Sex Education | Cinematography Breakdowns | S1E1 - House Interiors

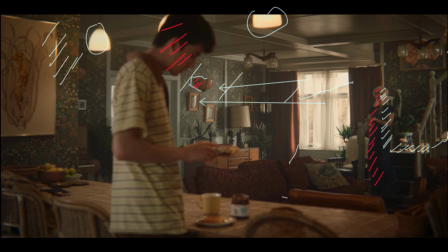She's got more light on that side of her face, which is intriguing because it's implying that there's more light coming down the stairs here than there is coming from the window here for her. But again, it is that side light, it looks good, and they do really let them play in these scenes. They walk around, they move through the space, and that could be challenging. If anyone's had an experience trying to light a bigger area and have talent move through it, it really requires some thought, especially if you're going for a very defined aesthetic like they are just here.
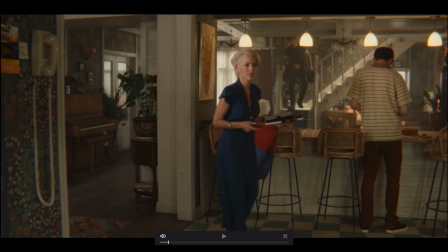Slightly wider version of that shot from a different angle. We get to see a couple of different things. Look at this phone. Look at that cord. Has anyone watching this video ever had a call on a phone with a cord that long? I remember it used to be a thing, so you could move around and you'd be holding the phone maybe, but they just got a long cord here.
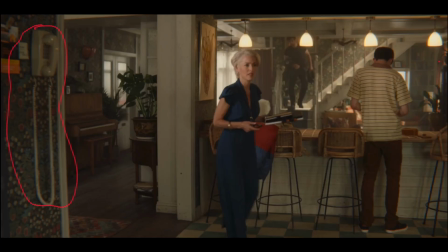So showing my age. Got some more pops down here and another window just there. All of these are absolutely blazing, and we can see that aberration just green down the edge on that side again, because it's right on the edge of the lens.
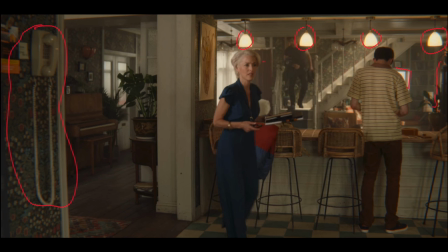As we get to the center of the lens, you notice it less. And there are some other characteristics of these lenses that you're going to see as we go through. It's not a perfect set. I mean, look at what's going on here. It's kind of real. We've got all of this down here, dings and stuff in the floorboards and on the wall. It really does feel like a natural environment.
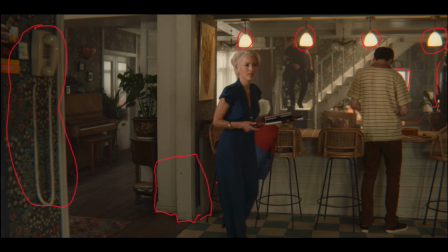In fact, it is. I mean, the chalet where they film this is a real place. It's a holiday house. You can go, you can rent it. So that's all fine. The way she's dressed, again, blue. She's popping out where Otis has gone to brown. So fascinating that when they've introduced this character, she comes down the stairs, down in the light. She's dressed in blue, very striking figure, and is the most obvious thing within these scenes.
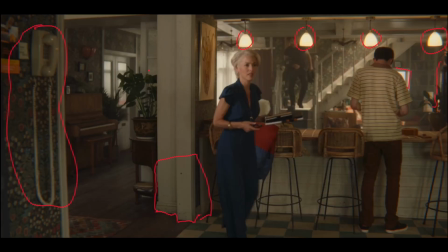And then we've got her boyfriend of the day coming down the stairs as well. Catching a lot of light from this direction, down the side of her face. So it's saying that there's a window on this side, and that's illuminating her more than whatever's going on just here.
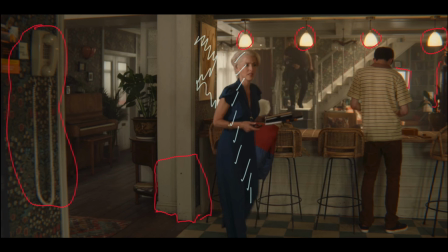But we can definitely see all of that slightly orangey tone light. They are balancing between daylight and tungsten just here. So these do feel more towards tungsten, but not entirely tungsten. And then the daylight is a little bit cooler than it, but they don't feel like it is completely like 5600 to 3200 shift. It's a little bit subtler than that, I feel. And next, going to the breakfast table, I believe. Ah, yeah, this is cool.
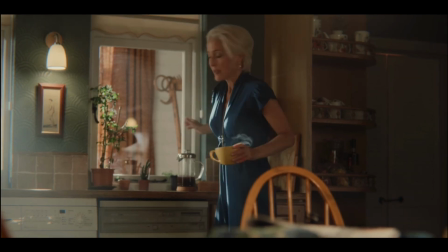Moving between these two shots, we can see steam rising out of the mug. And remembering what I said a moment ago about those shafts of light, we do have this hazy shaft of light coming in.
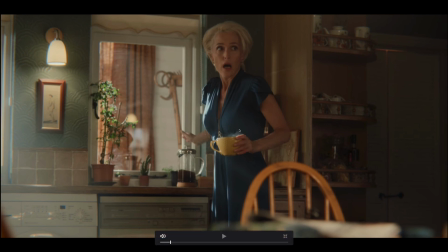But what it's really picking out just here is the steam in her mug.
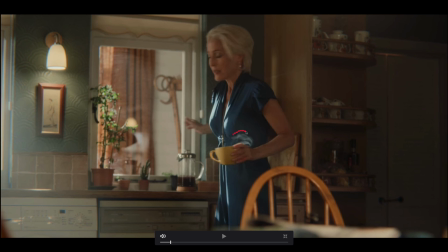And that's incredibly difficult to do, actually, getting really nicely defined steam coming out of anything, especially if it's live and you've got to have someone pour something and move it around. You might even go as far as to add it in post, because it's just challenging to do it a number of times, constantly have it hot enough that it's going to steam,
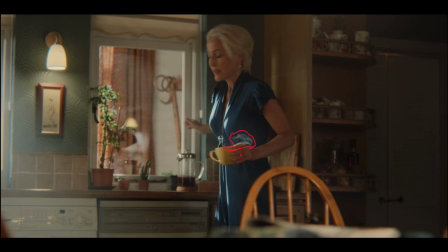and have your talent handling really hot things and pouring really hot things and doing it again and again and again in a scene. But that looks really cool, makes it feel really alive, and because we've got the light coming in from this direction here, it's perfect for catching that.
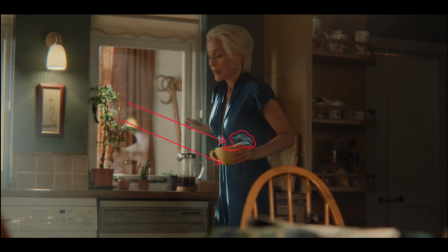Now, they do something here, and they do it a number of times, and it's a really graceful way of cheating the light that we're getting. So if you look down here, we've got, sorry Julian,
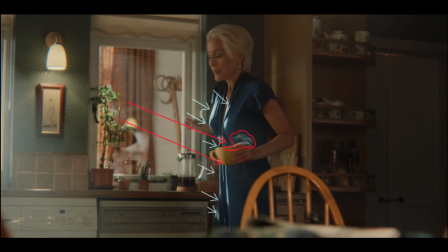all the way down, all the way down, all the way down, we've got hard light down the front. That's going to be from really crisp source, something able to throw. You're talking HMI, you're talking something with a Fresnel lens on, so you can really focus it in and get a nice collimated beam of light.
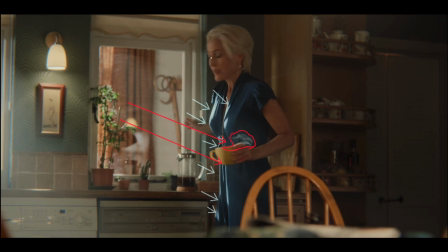That's what that's doing. But look at her face. Her face is not that. Her face down here is soft and smooth and creamy all the way to there.